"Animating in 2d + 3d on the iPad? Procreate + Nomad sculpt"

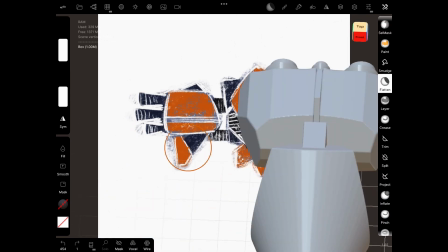[12:17]
But honestly, just a few minutes going over some of these bits that look slightly odd,
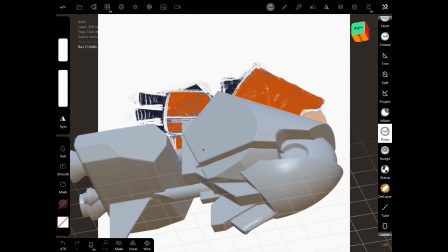[12:22]
or where the resolution is not exactly where I want it to be, and it looks so much better.
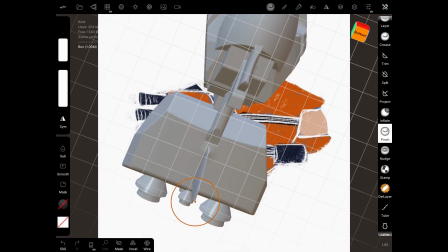[12:29]
These finishing touches really, really do make a difference.
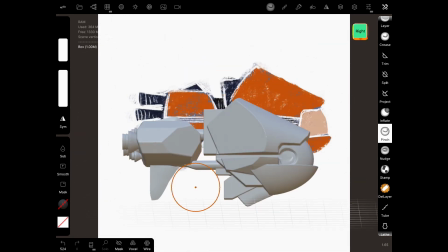[12:33]
So at this point, I'm just playing around with a few bits, finishing up and considering the shape of the ship,
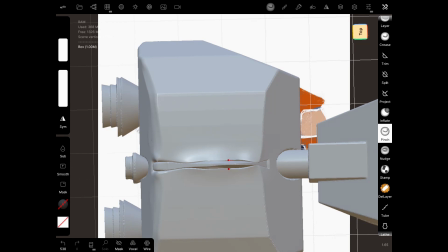[12:40]
and I really like what it is, but I kind of feel like it's missing something,
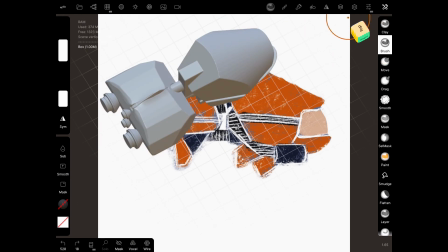[12:46]
and I can't quite pinpoint what it is, but the weight of the ship doesn't quite feel right.
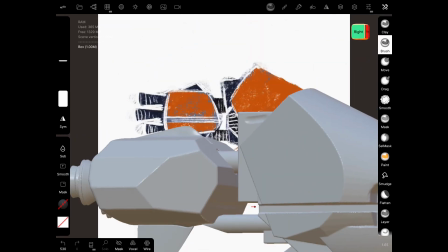[12:53]
I tried kind of putting in some panels and some details, and no, that wasn't it.
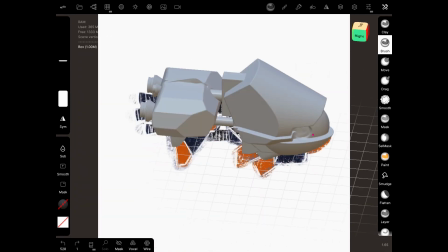[12:59]
So I decided actually what I needed was to add an extra piece.
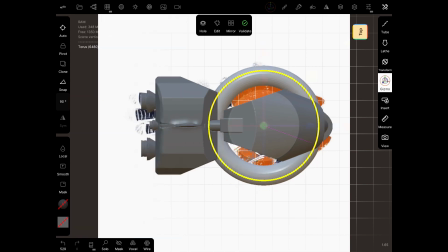[13:04]
So this was actually quite fun because I got to use a Taurus, and what I'm going to add are some wings,
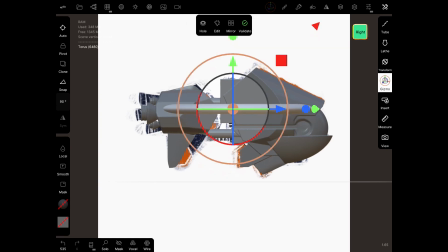[13:13]
and I wanted these curved wings, so I'm just trying something out.
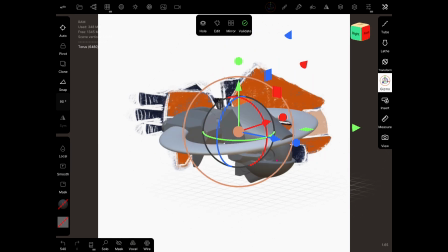[13:18]
This kind of felt like sketching, but sketching with 3D shapes.
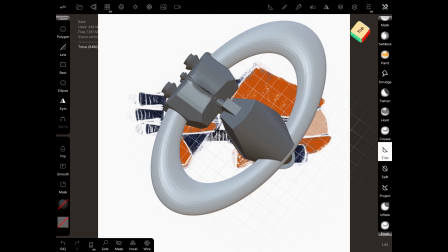[13:23]
It reminds me a bit of Lego actually. God, that sounds really bad, but it honestly does.
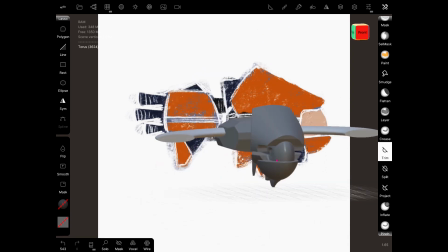[13:29]
Like Minecraft reminds me of Lego as well.
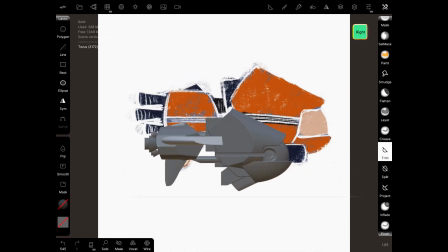[13:31]
So I've got this shape here, wasn't happy with the end of the wings, so I'm trying to come in and kind of do something with them.
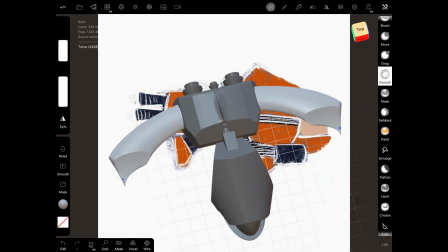[13:39]
It's starting to look a little bit too Klingon for me,
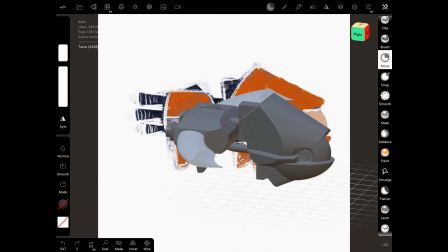[13:43]
so I'm again playing around, undoing things, and still not quite happy with it.
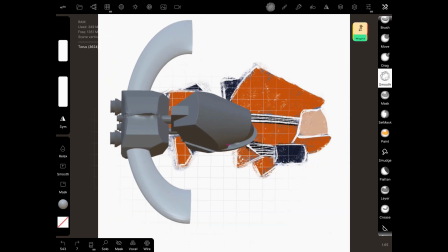[13:49]
So I undo a bunch and go back to this point and just round out the edges.
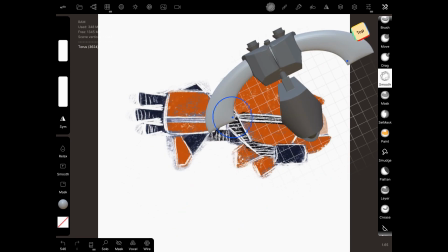[13:55]
There's a move brush up there,
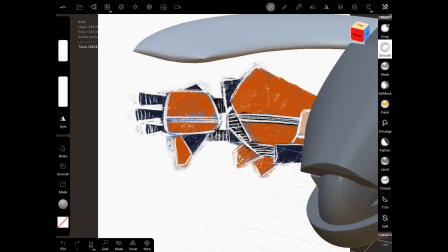[13:58]
which means you can grab points or you can grab bits of the 3D mesh and you can just move them around and actually make some quite drastic movements.
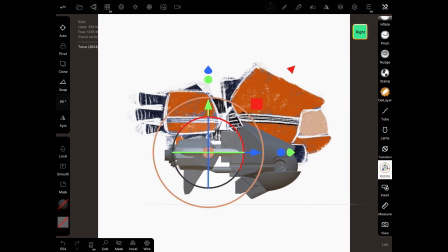[14:05]
So I'm just squashing that out a bit.
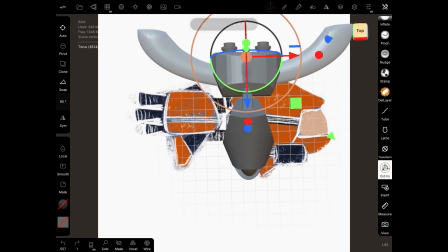[14:07]
Didn't like the placement there, tried at the front, didn't like it there either, but here at the back this felt right.
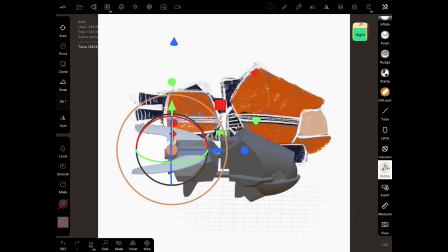[14:14]
This felt like the weight of the ship was kind of real and cemented.
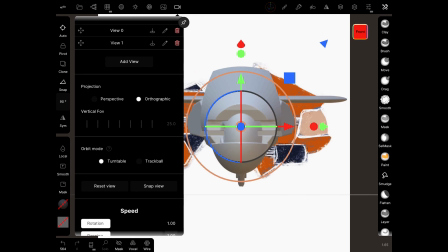[14:21]
So again, I've got it all in there. I'm just messing with the resolution and then saving it as a single 3D file.
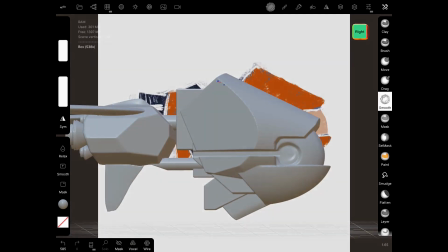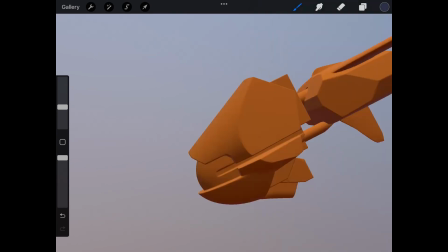[14:40]
So here we are back in Procreate,
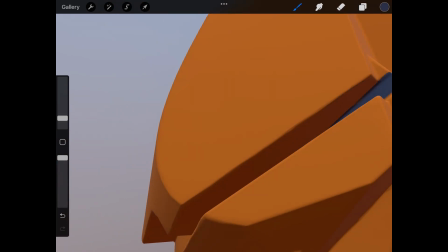[14:43]
and this is painting a 3D object in Procreate, and I just imported this as an OBJ file.
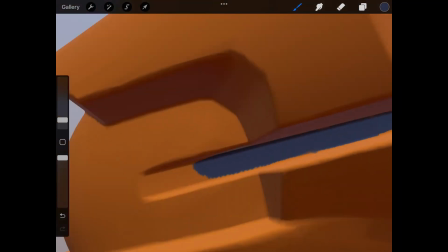[14:49]
So I exported it first from from Nomad and then imported it into Procreate,
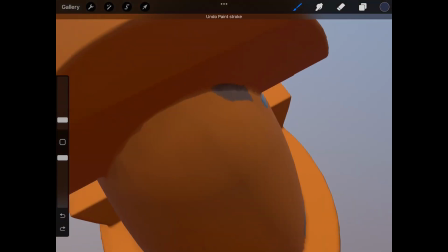[14:57]
and I'm just able to go through and paint it like any other 3D object,
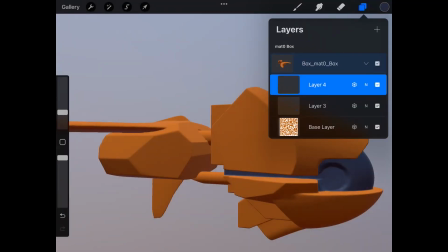[15:02]
and I'm using the same brushes as I would use to paint anything in Procreate.
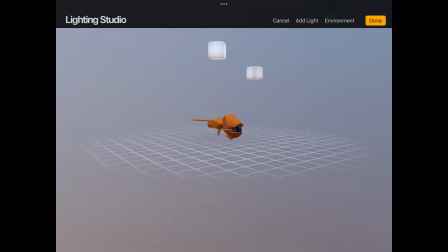[15:08]
The good thing with this is that you can actually paint the materials that it's made out of as well.
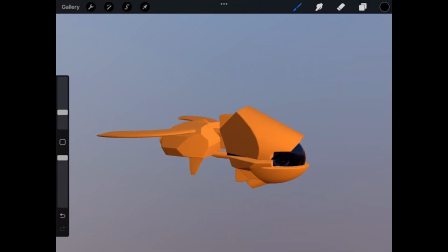[15:16]
So I'm having a bit of a mess around with light, and you can see there we've got metallic and we've got roughness, and these differ on the grayscale that you paint them with.
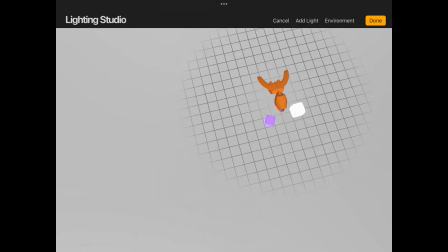[15:24]
So messing around with these, I found that the glass section at the front there, I can make it really metallic and shiny.
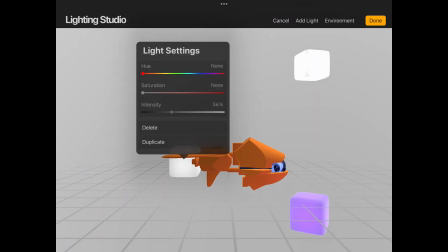[15:32]
There's some other areas I wanted to make it nice and metallic as well.
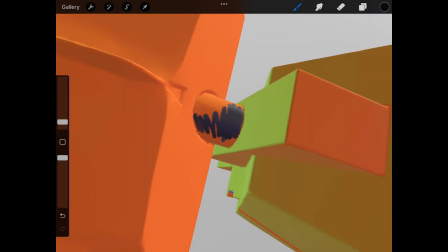[15:35]
I knew that the flames that I wanted coming out of the back of the ship would be blue, so I'm putting a blue light source there.
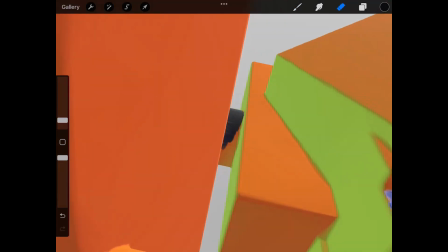[15:42]
So then that saves me a whole bunch of painting because it's already there, it's done in 3D time.
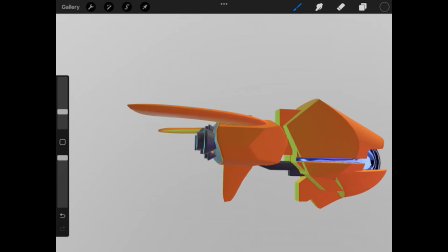[15:49]
I'm just going through and detailing out little bits and kind of sectioning parts out and making them the right colour,
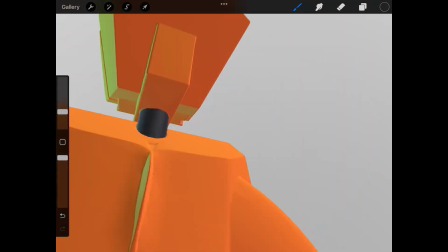[15:56]
doing some texturing work on them as well. There's a few areas where I wanted to add just small pops of detail.
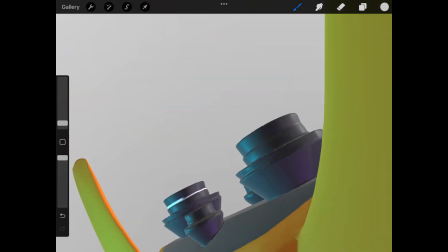[16:03]
I mean, the ship's actually going to be fairly small in the animation, but I think that just these small bits really bring it together.
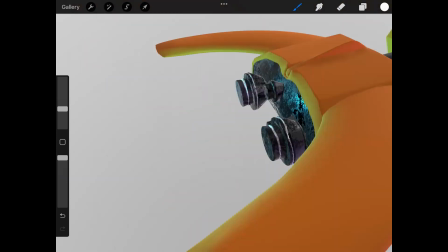[16:19]
And again, I'm playing around with the roughness and the smoothness and the metallic nature as well,
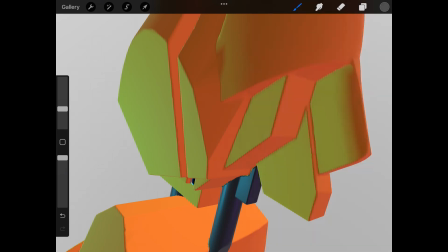[16:26]
and just generally having fun with this.
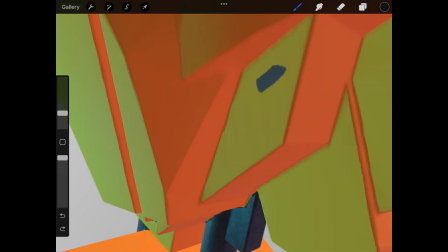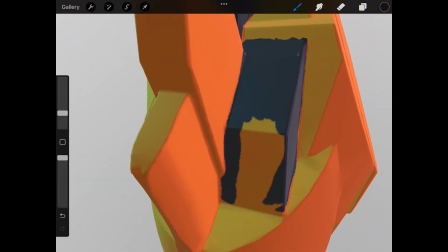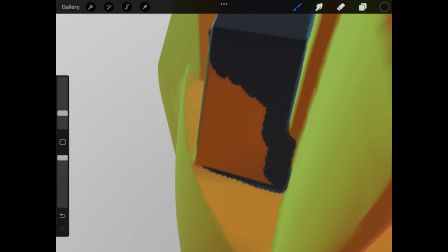[16:40]
I'm actually really liking the colour scheme as well, this orange and blue, and different shades of blue against the different shades of orange.
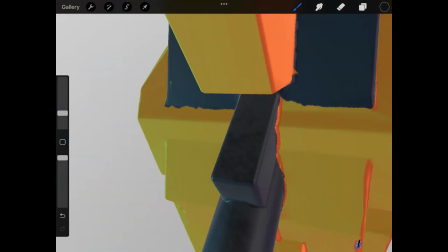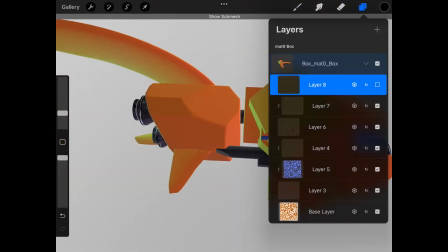[16:53]
This honestly took so much time. I kind of got lost in it.
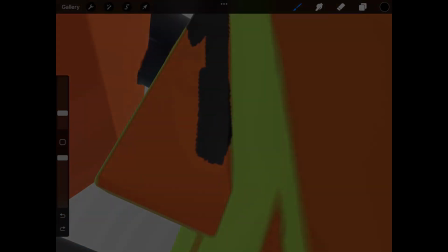[16:58]
And speaking of lost, yeah, it didn't all go to plan. Okay, so it's at this point that I should probably point out that this has actually taken me hours to do. But honestly, could not have been possible if it wasn't for this tiny thing here, the pen tip. You know, I've talked about these before. There we go, this is my green pen tip. I've been doing this kind of through the night in bed, and that tap tap tap would have definitely kept Andrew awake and I would have been shouted at, so this has been an absolute lifesaver. Anyway, back to the video. So after all of that painting in Procreate, this is the final model that we have.
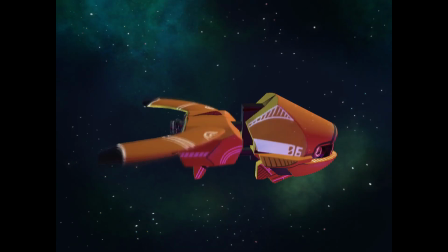[17:46]
So now I'm thinking about that rotation that I want the object to have, and I'm actually coming in and taking snapshots. So I'm moving it, and each time I move it slightly, I'm exporting it as a PNG.
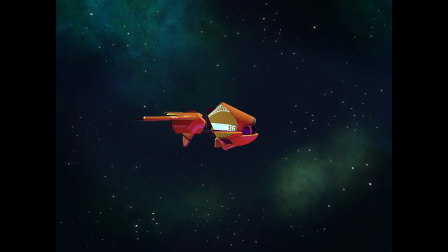[18:03]
So PNG means that it's got no background, but that means that I can import each of those pictures as a single frame on the animation, and it means that I should get a nice smooth twist to the ship,
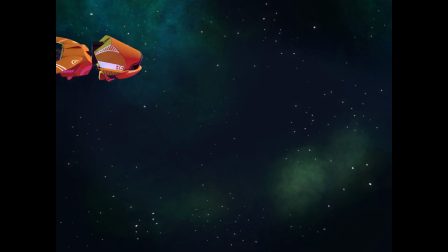[18:19]
and then obviously I can place them where I want them to be, and you can see that that's what I'm doing now.
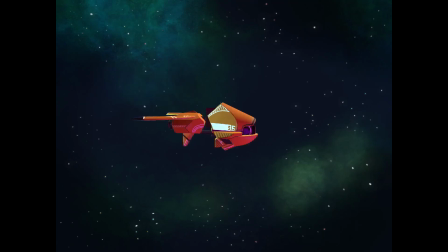[18:24]
And this really did feel like the stop motion animation documentaries that I was seeing, where you see those incredibly talented artists making minute adjustments and then taking a picture and then making another adjustment and taking a picture.
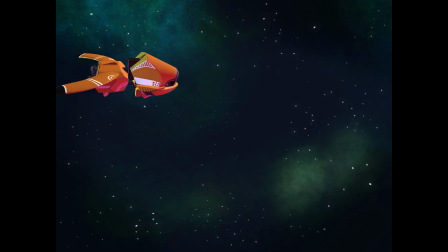[18:40]
It really did feel like that. But once I've got all of my frames in place, by the way, those artists are phenomenal, and they have a level of patience that I just don't have. But this is my kind of small attempt at that.
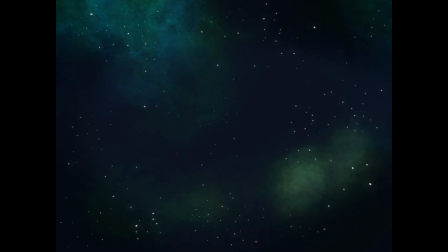[18:56]
So once I've got all of my keyframes in, I'm coming back and painting in the jet thrusters. And by hand painting these, it means that as the ship is coming in, because of the variation in the paint strokes, it will give like a rippling fire effect to that fire in the background. And I'm just going through frame by frame by frame.
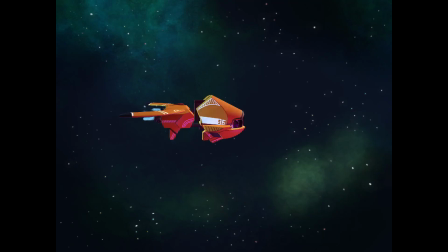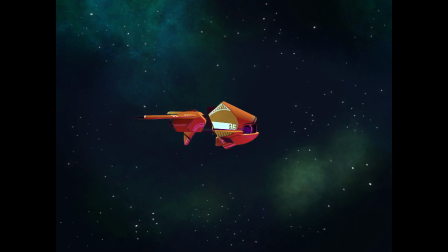There we go, we're almost there. So with the movement of the ship in space, all I'm actually doing is taking the same frame
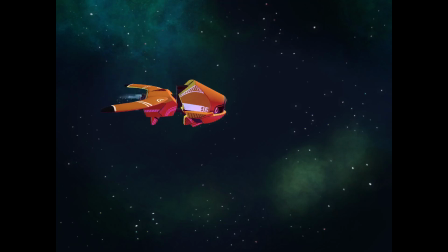[19:52]
for about 4 beats and repeating it, but just slightly moving the position of the ship each time, and it just gives it a little bit of movement in space even though it's in kind of a static position. Also, we need to add some speckles to the thruster at the back, so I'm just doing that,
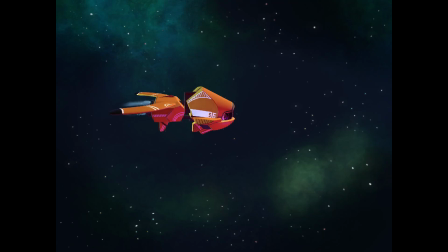[20:11]
and it's basically a very small spray paint brush, and I'm just stamping and putting a few bits in.